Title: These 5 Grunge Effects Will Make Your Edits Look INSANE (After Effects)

It's Pelair today, and in today's video I'm going to be showing you guys the 5 best grunge effects to use for your music videos in After Effects basically. So yeah, I'm very excited for this video. It's going to be packed with grunge effects, and I think you guys are going to really like it. I'm also trying out some new camera settings here, so feel free to give me your thoughts guys down in the comments. But if you guys don't know who I am, my name is Pelle Sjöberg. I'm from Sweden. I've been editing for almost 10 years now, and I'm also running the website called editingvisuals.com,
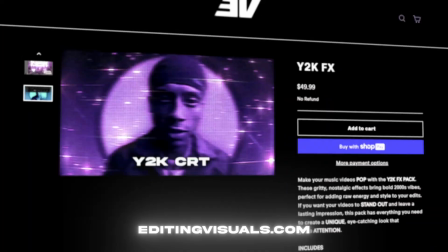0:34 where I have a bunch of editing packs that's going to help you out with your editing, and it's going to save you a lot of time, trust me. And yeah, if you guys want to check that out, it's going to be a link in the description down below.
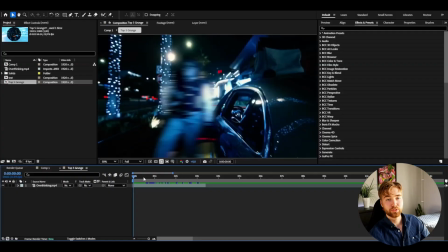0:46 Now let's start with the tutorial. So here I'm in After Effects, I've added my footage here I'm going to be displaying these effects on.
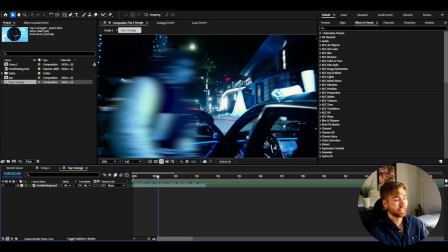0:54 So yeah, let's start with the first grunge effect, and this grunge effect is going to be no plugins, the first one. So if you guys might not have any plugins, this is going to be perfect for you. And it's a very, I would say, default, a little bit low-key grunge look. It's not some crazy grunge everywhere, you know, in the video. It's going to be a very subtle, but still good looking grunge in my opinion.
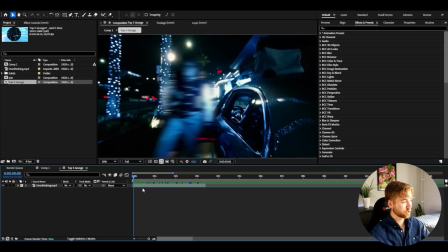1:20 So what you're going to be doing is basically starting off by making a adjustment layer, and you can do that by pressing Ctrl Alt Y. I'm going to be starting off by adding one of the most important effects to create the grunge aesthetic, and that effect is called noise. And you can use different kind of noise effects.
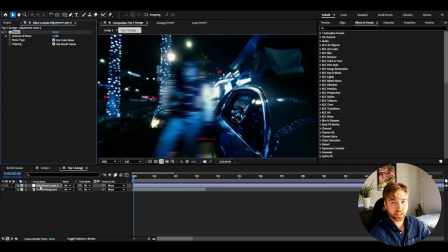1:40 You can use the normal noise here, there's also add grain in After Effects, and then if you're using plugins, there's a bunch more if you use Sapphire and stuff like that. But here I'm going to start off by increasing the noise. So I'm going to set it to, I would say, 50 is good. So we get a pretty strong noise here.
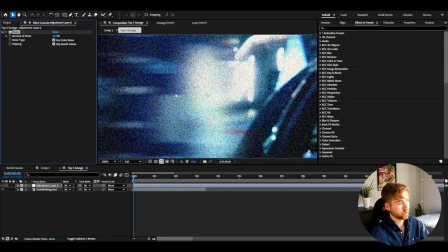1:59 And I'm still going to be using the color noise, so we get a little bit RGB touch to this grunge effect. After that, I'm going to be adding mosaic. And this is basically to downscale our footage and make it a little bit worse quality. And this is also going to make our noise a little bit bigger as well.
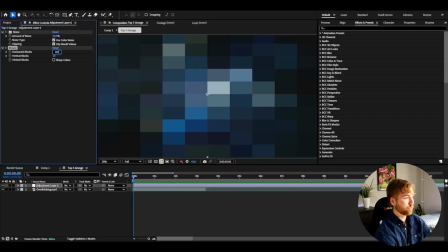2:16 So I'm going to start off by setting the horizontal blocks to 400 and the vertical blocks to 400 as well.
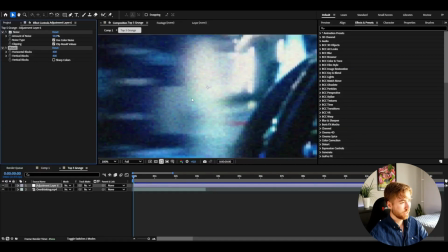2:23 So now you guys can see the quality becomes a little bit worse, and the noise is a little bit bigger and pops a little bit more.
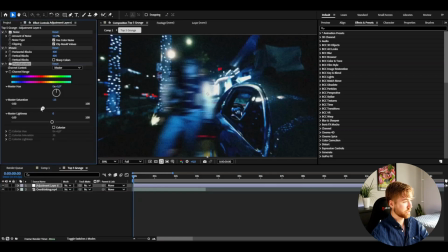2:31 After that, add hue and saturation. And here I'm going to drag down the saturation to, I would go between minus 50 to minus 30. It depends on what look you guys want, but if you're gonna go more than minus 50, it's gonna be very, very like black and white.
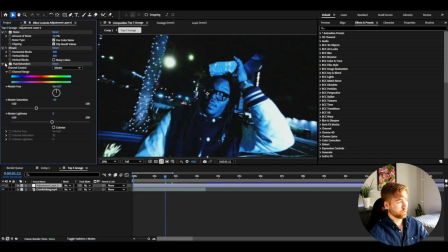2:47 You will barely have any colors after that. So this is the original look. Then with the desaturated add-on, it's going to look something like this. And after that, I'm going to be adding a flicker to this. So I'm going to be adding exposure, and then here we're going to be keyframing the exposure here.
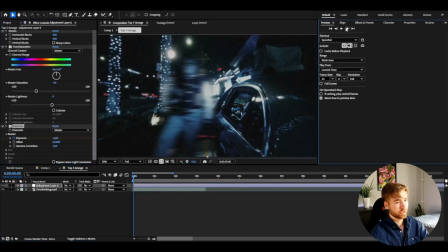3:03 So you can start off by maybe dragging it a little bit lower, then go frame by frame. So I'm going to go one frame forward, drag it up.
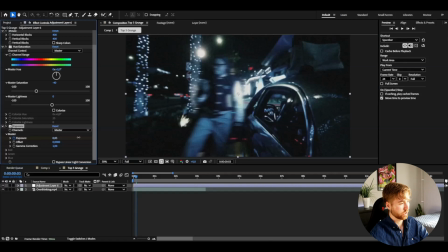3:09 Next one, drag it down. Next one after that, drag it up. Next one, down. Then a little bit up maybe. Something like that. Try to make it a little bit more random, I would say. After that, open the adjustment layer.
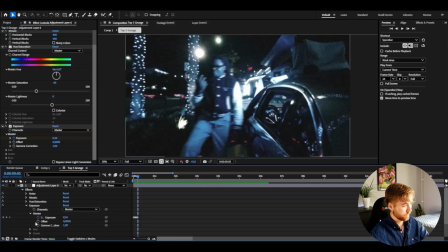3:22 Go to effects, exposure, master. And then here, we can see our keyframes if you zoom in a little bit. And now we're going to be holding alt and then pressing the clock here. And here we have the express section up here.
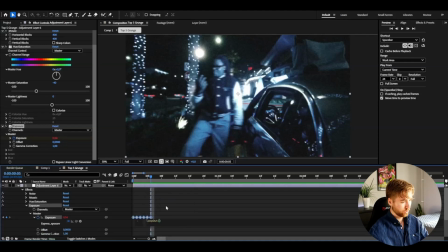3:35 And I'm going to be basically typing loop out, and that expression is basically going to make our keyframes loop. It's going to be having this animation we created here, and that's going to be looping afterwards, so we will get this look here.
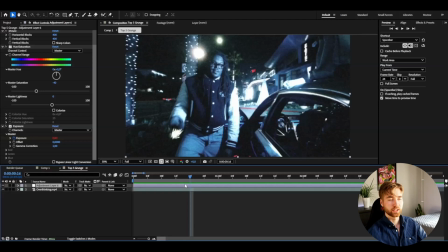3:50 And then to make it a little bit more sharper, this grunge effect, I'm going to be adding unsharp mask. And here I'm going to set the amount to 100 and then the radius to 3. And as you guys can see, this is going to make the edges and the details pop a little bit more.
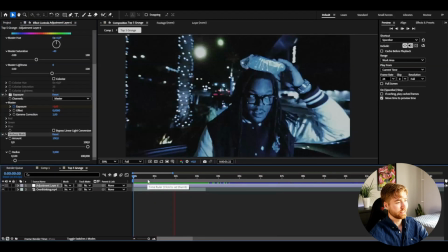4:05 So this is how our first default grunge effect is going to look here.